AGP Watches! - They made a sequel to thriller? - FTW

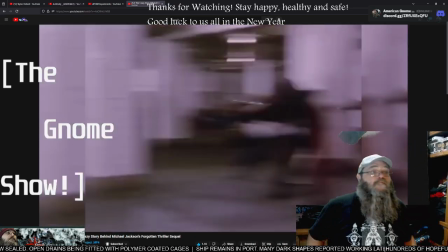[4:08]
We were serious, and the best people he got for sure, from recruiting iconic directing legends like Martin Scorsese,
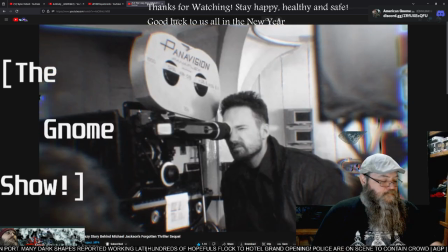[4:16]
Spike Lee, David Fincher and John Singleton.
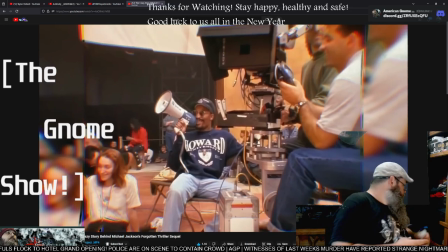[4:19]
He would similarly fill the videos with entertainment legends, from Eddie Murphy and Marlon Brando,
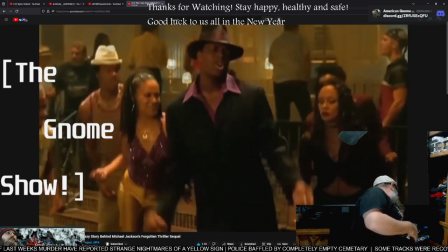[4:26]
to Macaulay Culkin and Steven Spielberg, Chris Tucker, Wesley Snipes and even the goat Michael Jordan.
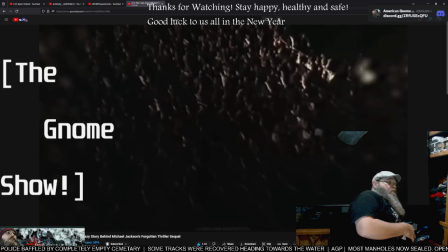[4:33]
And so, at an unparalleled level of fame,
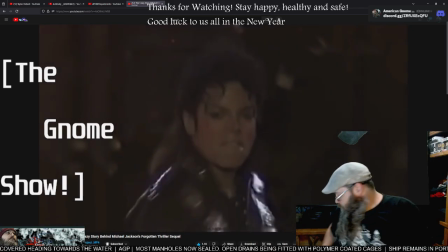[4:37]
Michael faced an intense media scrutiny that he hated, a scrutiny he fought with three simple words.
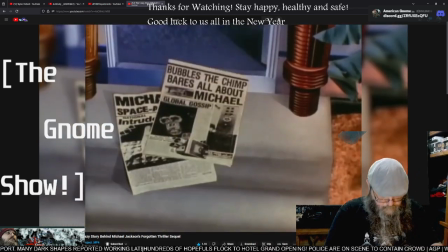[4:47]
Riding through an amusement park of newspaper clippings and tabloids reporting on his eccentric behavior and outright lies,
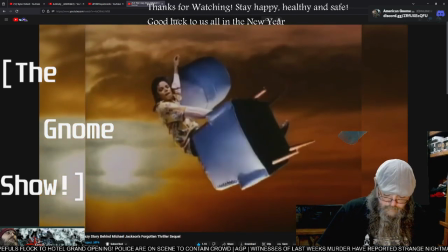[4:54]
and then blending and conflating the two,
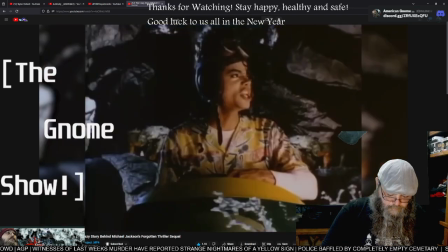[4:56]
the stop-motion style of the video leans into the media's distortion of Michael's personal life and public image by featuring wacky,
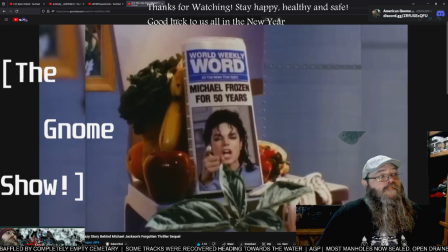[5:04]
surreal imagery and took nine months to produce. There are references to many tabloid rumors about Jackson at the time,
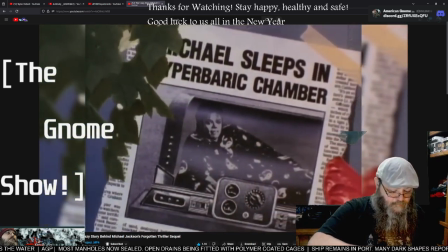[5:12]
such as one story that claimed he slept in a hyperbaric oxygen chamber to slow his aging,
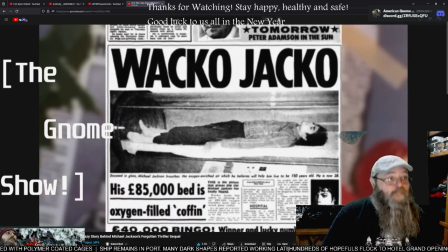[5:17]
after an image of him lying down in one leaked to the media after he visited a hospital,
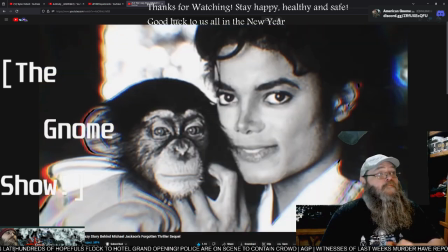[5:22]
or a reference to when Michael bought a chimpanzee named Bubbles, and tabloids that took that as a sign of Michael's increasing detachment from reality.
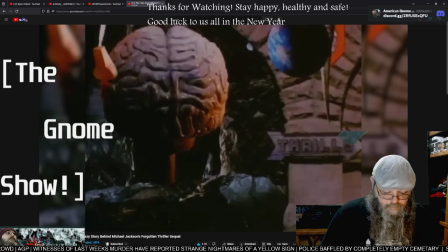[5:31]
A nose and a scalpel are an obvious reference to the obsession with his cosmetic surgeries.
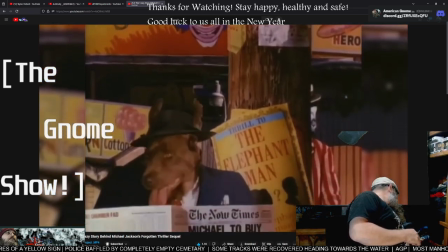[5:35]
And one of the most important ones is the reference to a report that Jackson had offered to buy the bones of Joseph Merrick,
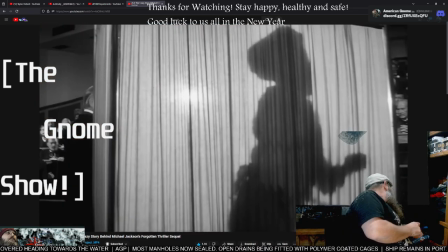[5:42]
a severely deformed man from 19th century England who was exhibited at a freak show under the stage name The Elephant Man.
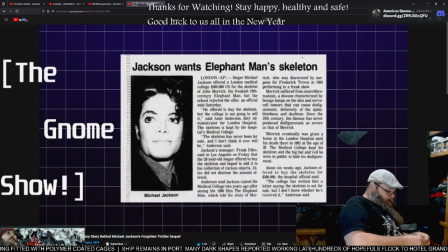[5:49]
And in reference to buying his bones, Michael stated that that was a complete lie.
Did you buy the elephant man's bones when you're trying to get them? No, that's another stupid story. I love the story of the elephant man. It reminds me of me a lot. You know, I could relate to it. It made me cry because I saw myself in the story. But no, I never asked for the elephant man, where am I going to put some bones? I don't know. Why would I want a pair of bones? I don't know. So where did that come from? Someone makes it up and everybody believes it. If you hear a lie often enough, you start to believe it.
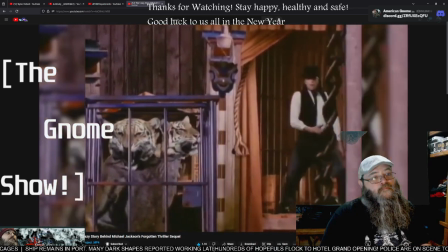[6:24]
And in the video, towards the end, to parody the rumors, Michael's seen dancing with an elephant man's bones.
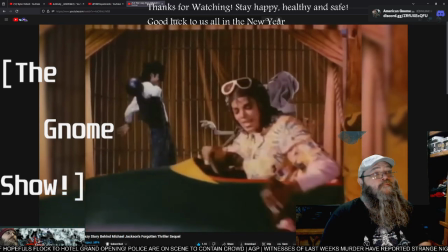[6:30]
And this would have a lot more meaning later, because exactly 10 years afterwards, in 1997,
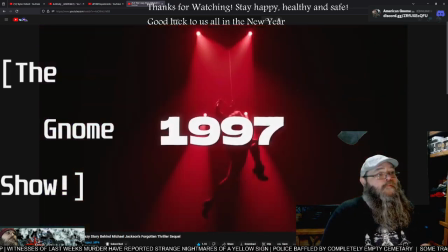[6:36]
on the same album that Ghosts was meant to promote, Blood on the Dance Floor, History in the Mix,
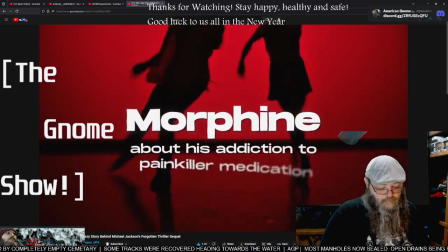[6:42]
Jackson features one of his darkest songs, Morphine, about his addiction to painkiller medication. and features a sample from the movie based on Merrick's life,
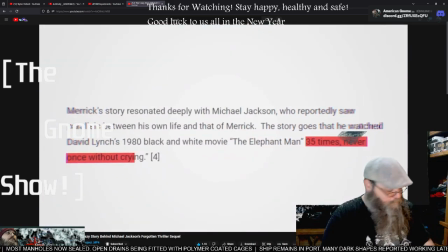[6:51]
David Lynch's The Elephant Man, drawing a very interesting comparison between them.
Can you come with me, please?
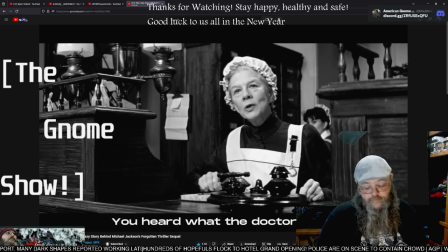[7:00]
The elephant man was a good one.
Is this what the doctor said?
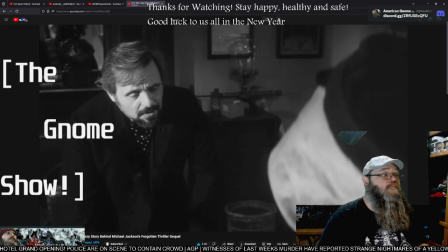[7:04]
The sampled scene itself shows Merrick being hesitant to follow a new doctor's instructions,
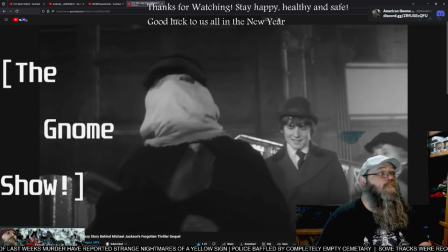[7:10]
fearing exploitation and manipulation, given his past experiences being exhibited.
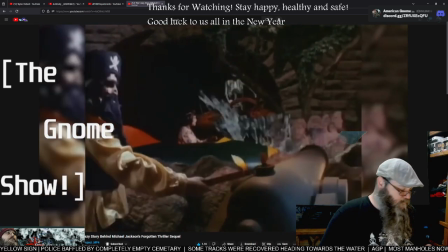[7:16]
Similarly, Michael feels like his life is being treated like a spectacle.
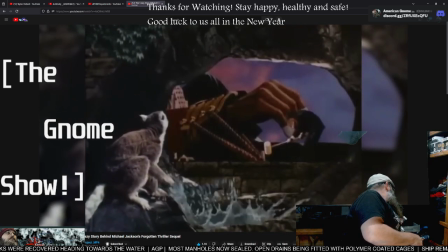[7:20]
like a circus and shares merrick's distrust and these stories inspire the derogatory nickname
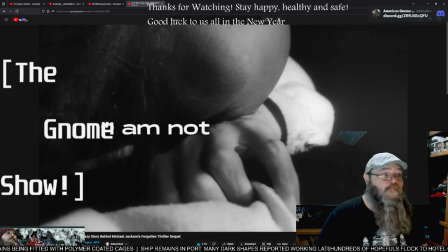[7:26]
wacko jacko i am not an animal i am a human being you should not say he's an animal he's uh should not say he's jacko i'm not a
jacko i'm jackson how do you feel when they call you yeah wacko jacko Where'd that come from? Some English tabloid. I have a heart and I have feelings. I feel that when you do that to me. It's not nice. Don't do it. I'm not a wacko.
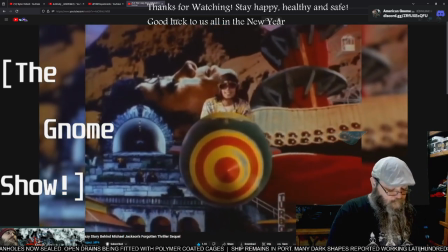[7:56]
To symbolize Jackson's frustration with the press treating him as an oddity, the video reveals that the entire amusement park is actually a giant Jackson himself,
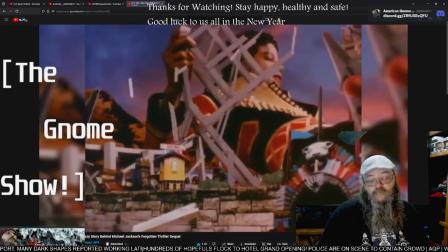[8:04]
and he breaks free, tearing it to the ground in a very symbolic gesture.